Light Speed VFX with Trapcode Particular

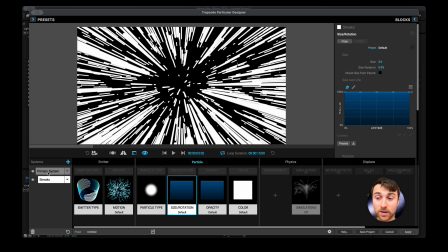[4:17]
So that means if we change the size of our parent emitter, the primary system, it will affect the size of our streak. So I'm gonna go ahead and check that. I'm also gonna do the same thing from inherent opacity from parent as well. I'm also going to set the color of this particle to emit from the parent as well,
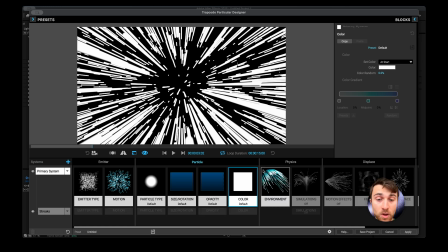[4:33]
because now if we go back to our primary system, we can start by essentially kind of randomizing these colors to kind of make them something interesting.
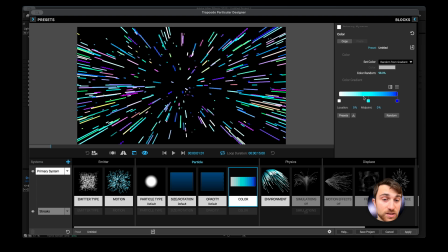[4:43]
I'm actually going to set a random from gradient, and we can use this gradient to kind of art direct the color palette of our stars. This is very cotton candy type of stars. For my light speed effect, I wanted to go with something a little different,
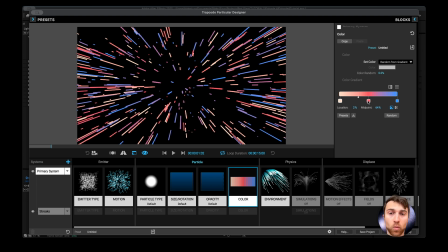[4:58]
and I wanted kind of some pale pastel warmish colors that feel almost like a carnival ride. I went with kind of a warmish white
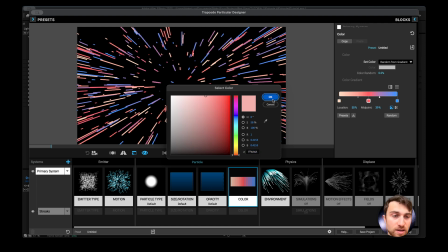[5:08]
down to kind of more of a cherry red, and then changing to a dark blue.
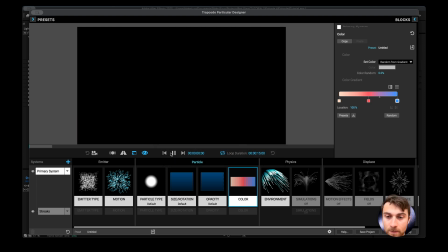[5:16]
And you kind of see that it creates some nice colors in between. And then if I hit play, you can see that this will zoom by.
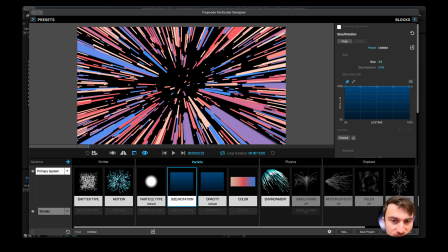[5:24]
Let's also change while we're here. Let's change the size of these. Let's also change the size random.
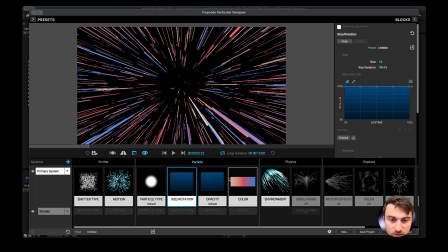[5:30]
So some of them are bigger than others. Let's also change the opacity random. I don't know. Maybe. Yeah, that feels nice. We're going to be adding a lot of glow to this because, as you can see right now, it doesn't feel like it's very glowy.
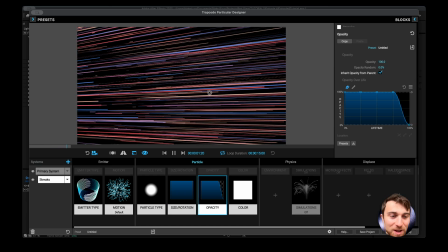[5:44]
And if we orbit our camera around, we can see what that looks like from the side, which is going to be kind of cool when we put our ship in front of it. One subtle thing before we start adding the ship, I decided for the streaks,
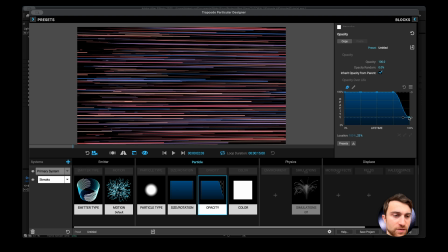[5:57]
I decided to add an opacity over life curve and kind of have it taper off the opacity so then it gradually becomes more opaque the further on the streak goes.
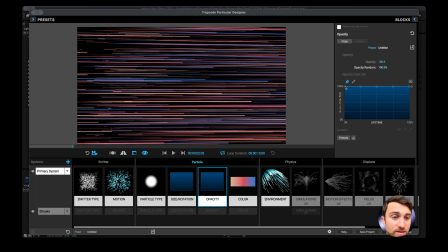[6:09]
I'm also going to add an opacity over life and change it from the beginning for the primary system particle. So then right when the particle emits, they kind of fade into existence instead of just appearing, you know?
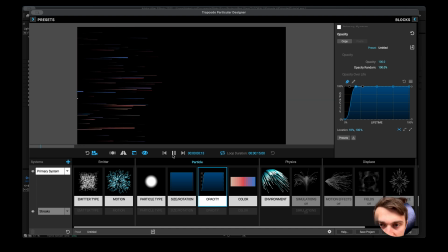[6:24]
So that might look a little bit cleaner. Yeah, that feels a lot nicer.
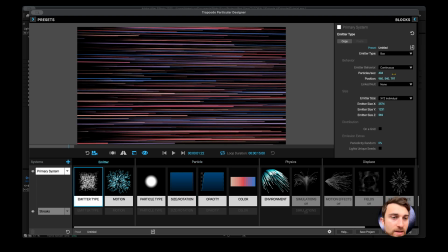[6:29]
Because just imagine our spaceship in front of that thing, and it just, you know, we want to feel like it's got a really nice streak to it.
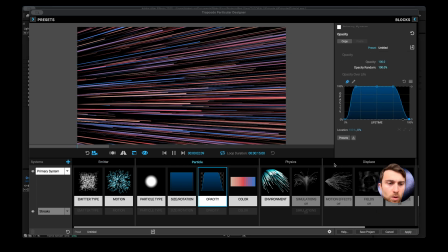[6:38]
Yeah, that's very fun. Okay, I like what we got going here. Let's go ahead and hit apply.
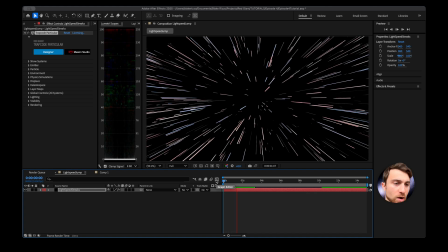[6:44]
And if we hit spacebar, we can see our particle animation that we just created. I mean, right off the bat, I already want to create a new adjustment layer and then apply an optical glow.
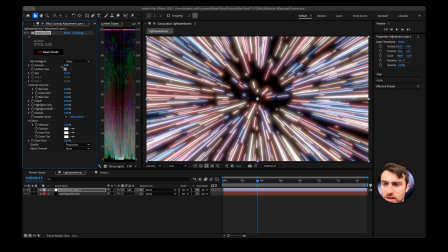[6:55]
As soon as I apply the optical glow, it's a little blown out, so I'm going to turn down the amount, change the size. I'm also going to change the vibrance so the colors kind of pop a little bit.
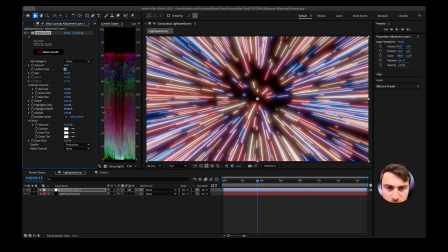[7:08]
Maybe also try highlight roll off, just kind of like dialing this in nicely. Turn down the amount, just kind of find that sweet spot. Oh, that's so fun.
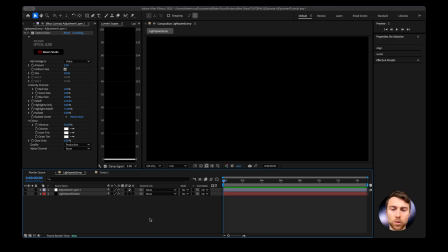[7:25]
Yeah, let's throw a ship in front of it. Okay, let's go ahead and bring our ship in. Let's go new solid. We're going to use Geo. Go to effects and presets.
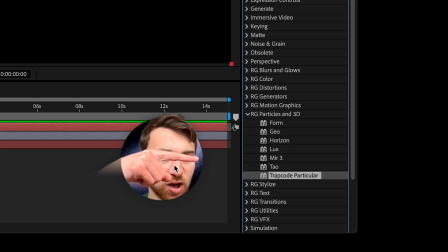[7:34]
I'm going to go down to Red Giant Particles in 3D, and it's right here.
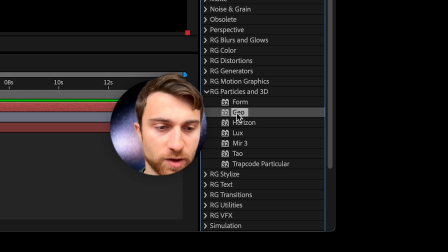[7:40]
It's Geo. We'll go ahead and drag that onto our layer.
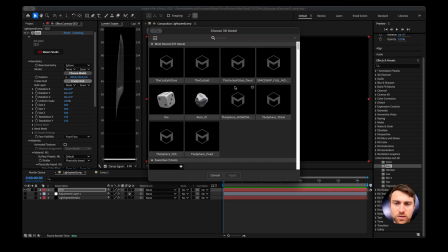[7:43]
It's going to give me the default sphere. I'm going to go choose model, and I have a model here for the cockpit glass.
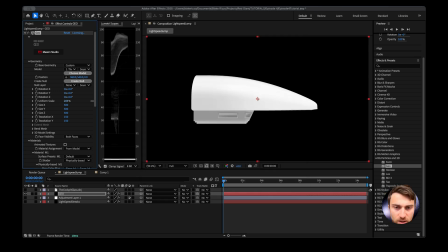[7:50]
I'm going to go ahead and scale it up real fast. I'm also going to create a camera.
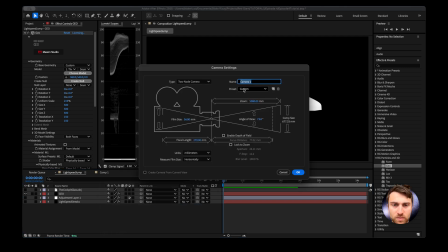[7:53]
Right-click, new camera, and let's do this with a 28 millimeter.
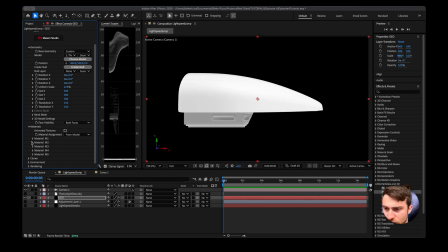[8:00]
Let's also set up some materials here. So I think material 2 is the glass. Let's see, roughness. Yep, that's glass. So I'm going to go ahead and go to surface presets, set this up to
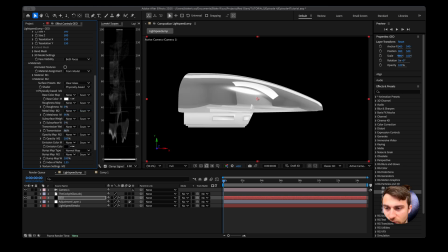[8:12]
clear glass, and then I'm also going to turn down the transmission to hit that to 0, turn up the metallicness,
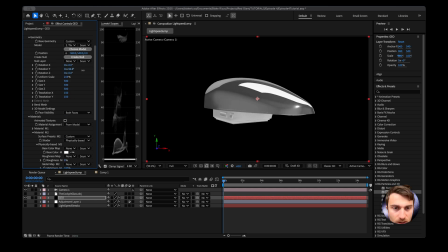[8:19]
roughness, set that to 0 as well. And now we have a reflective shiny glass here.